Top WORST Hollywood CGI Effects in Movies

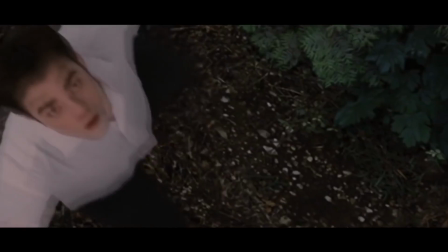CGI has transformed the modern movie industry. What was once unachievable has now been made possible, thanks to computer-generated imagery.
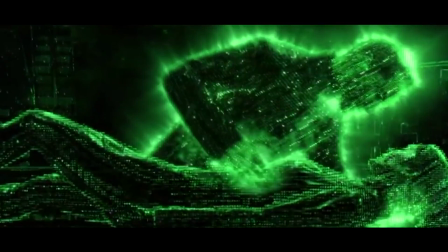But with great power comes great responsibility, and if you abuse that power and get it wrong, it really does notice.
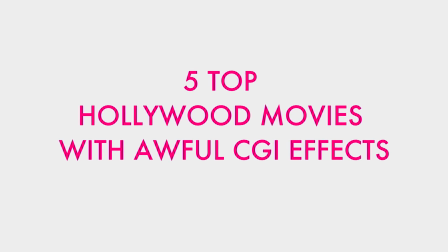So here are 5 top Hollywood movies with awful CGI. Number 1.
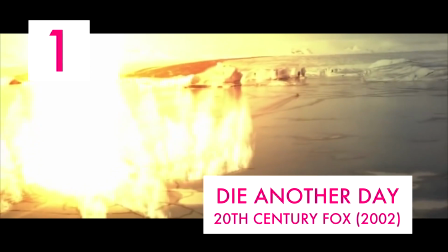Die Another Day. Pierce Brosnan trying to outrun a gigantic orbital laser beam.
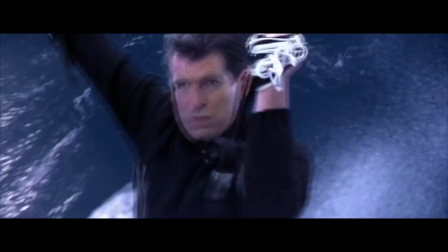The laser beam ends up creating an unrealistically tall wave that Bond even more unrealistically manages to windsurf on until he reaches safety.
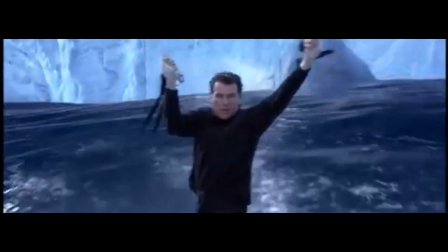Yeah, unfortunately the way they decided to do this scene was to have their leading man look intense and move around a bit on a surfboard in front of a green screen.
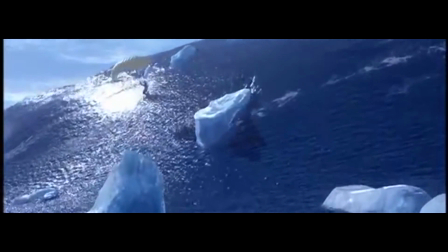And then the limited CGI capabilities they had at the time can take care of the rest of the very complex scene.
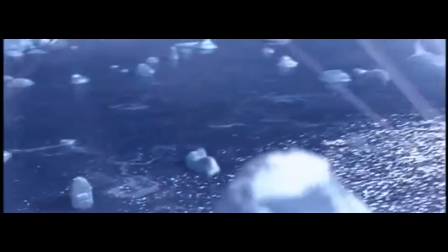And of course the results are laughable.
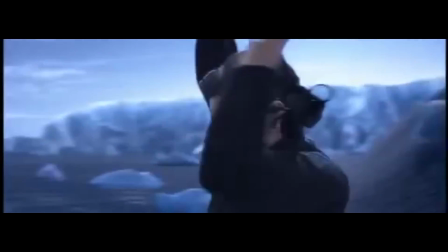In wide shots of the scene it's clear to see that Brosnan has been replaced by a CGI body double that obviously doesn't move like a real person, therefore breaking the illusion of the whole stunt.
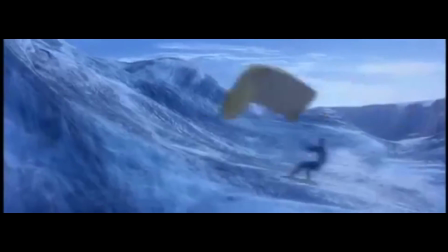But the close-ups aren't very good either. With a poorly done green screen backdrop, it just looked awful.
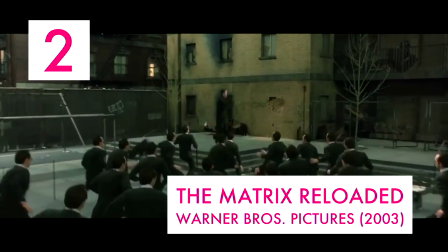Number 2. The Matrix Reloaded. The original Matrix film set a lot of expectations for the second.
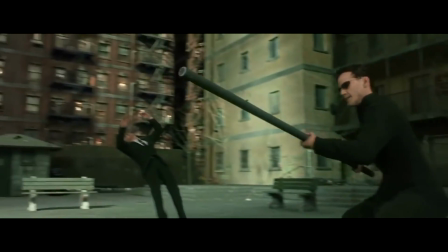With its groundbreaking effect bullet time, the sequels couldn't replicate that success. One sequence in particular that was criticised was Neo's fight between the swarm of Agent Smiths.
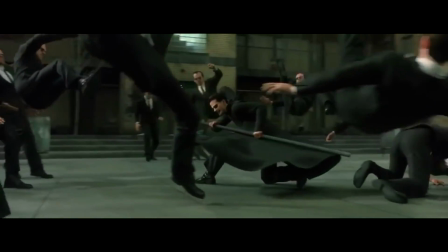In this scene he looks like he's made out of plastic, and his movements look like those of a Ken doll.
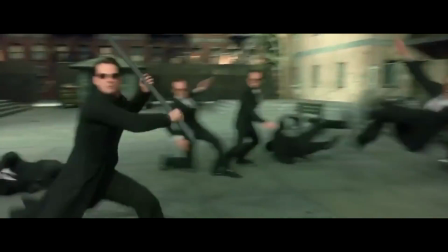A disappointment considering the standards set by the first one.
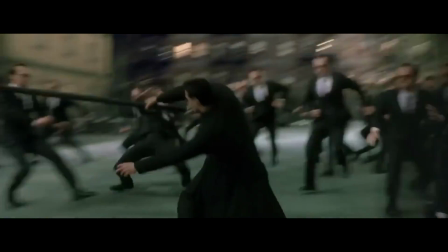There is a theory that it was intentional to represent the Matrix crashing, but we doubt that was the Wachowskis' intentions.
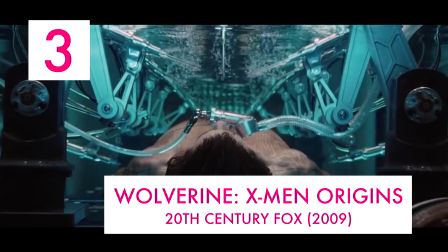Number 3. Wolverine in X-Men Origins. Of course, one of the main aspects of Wolverine that the fans totally love is his claws.
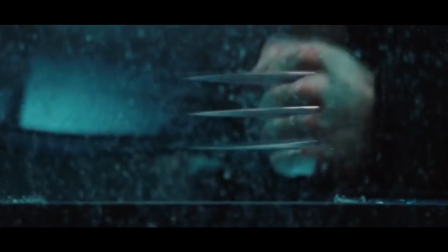But in this prequel, however, fans were angry at what they saw.
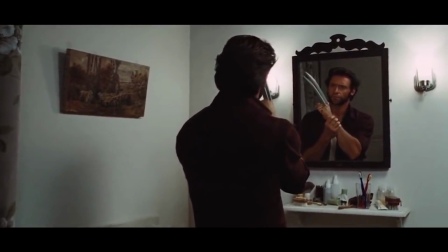After receiving his adamantium skeleton, his claws are so lacking in detail and almost cartoon-like that they look like they've been rendered in a preview mode to save time.
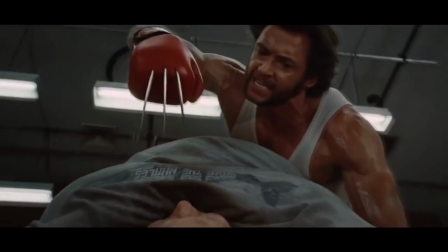And considering that his claws look more realistic 9 years earlier, this is absolutely unexcusable.
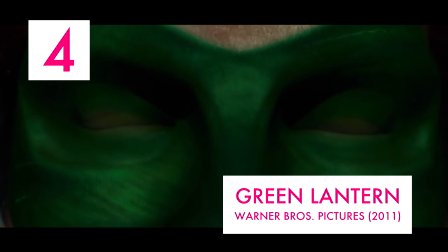Number 4. Green Lantern. Even with a budget of about 200 million, Green Lantern was a complete disaster.
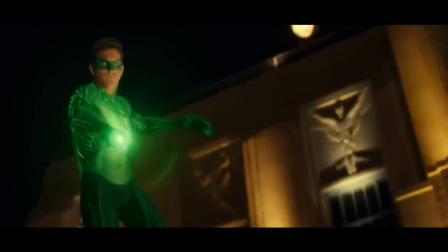While some comic book blockbusters will digitally augment certain areas like a cape, Martin Campbell decided the whole suit should be CGI.
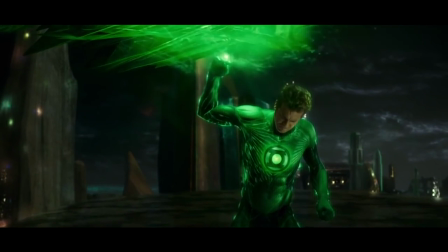This came under intense scrutiny by fans. The costume just didn't look good on the screen, and even Ryan Reynolds had to be disappointed with it.
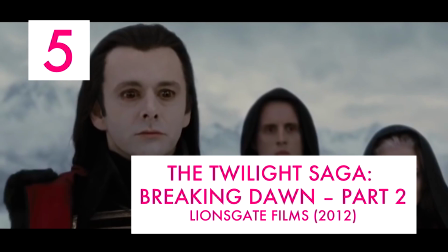Number 5. The Twilight Saga, Breaking Dawn Part 2.
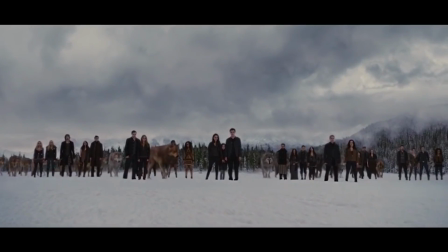Even with all the advancements in CGI today, it's still extremely difficult to convincingly animate a human being's face.
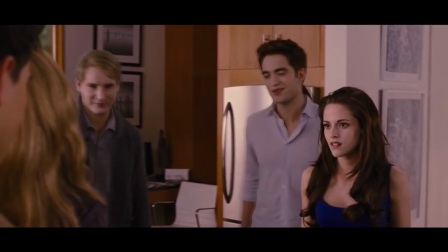So naturally, if you want something to look good, and you know this, you wouldn't do it. But the people behind the last Twilight movie seems like they didn't care.
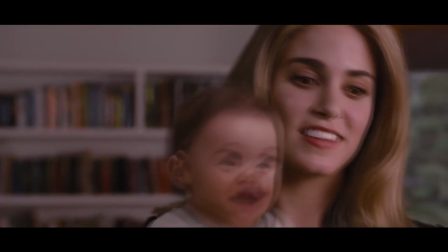I mean, look at it. It's just weird and extremely disorienting.
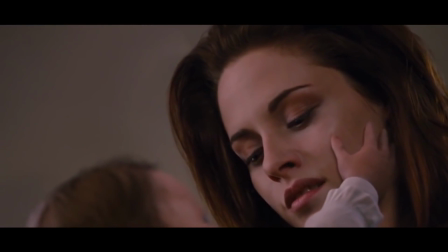The infant's face is so blatantly digital, it just sticks out like a sore thumb, or like a really badly done CGI baby's head.
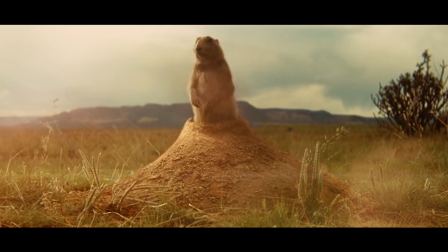If you'd like us to review more movies with terrible CGI, please let us know in the comments below. And if you enjoyed this video, please help us out by hitting that like button. For your daily celeb fix,
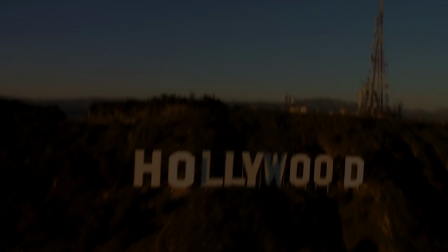subscribe.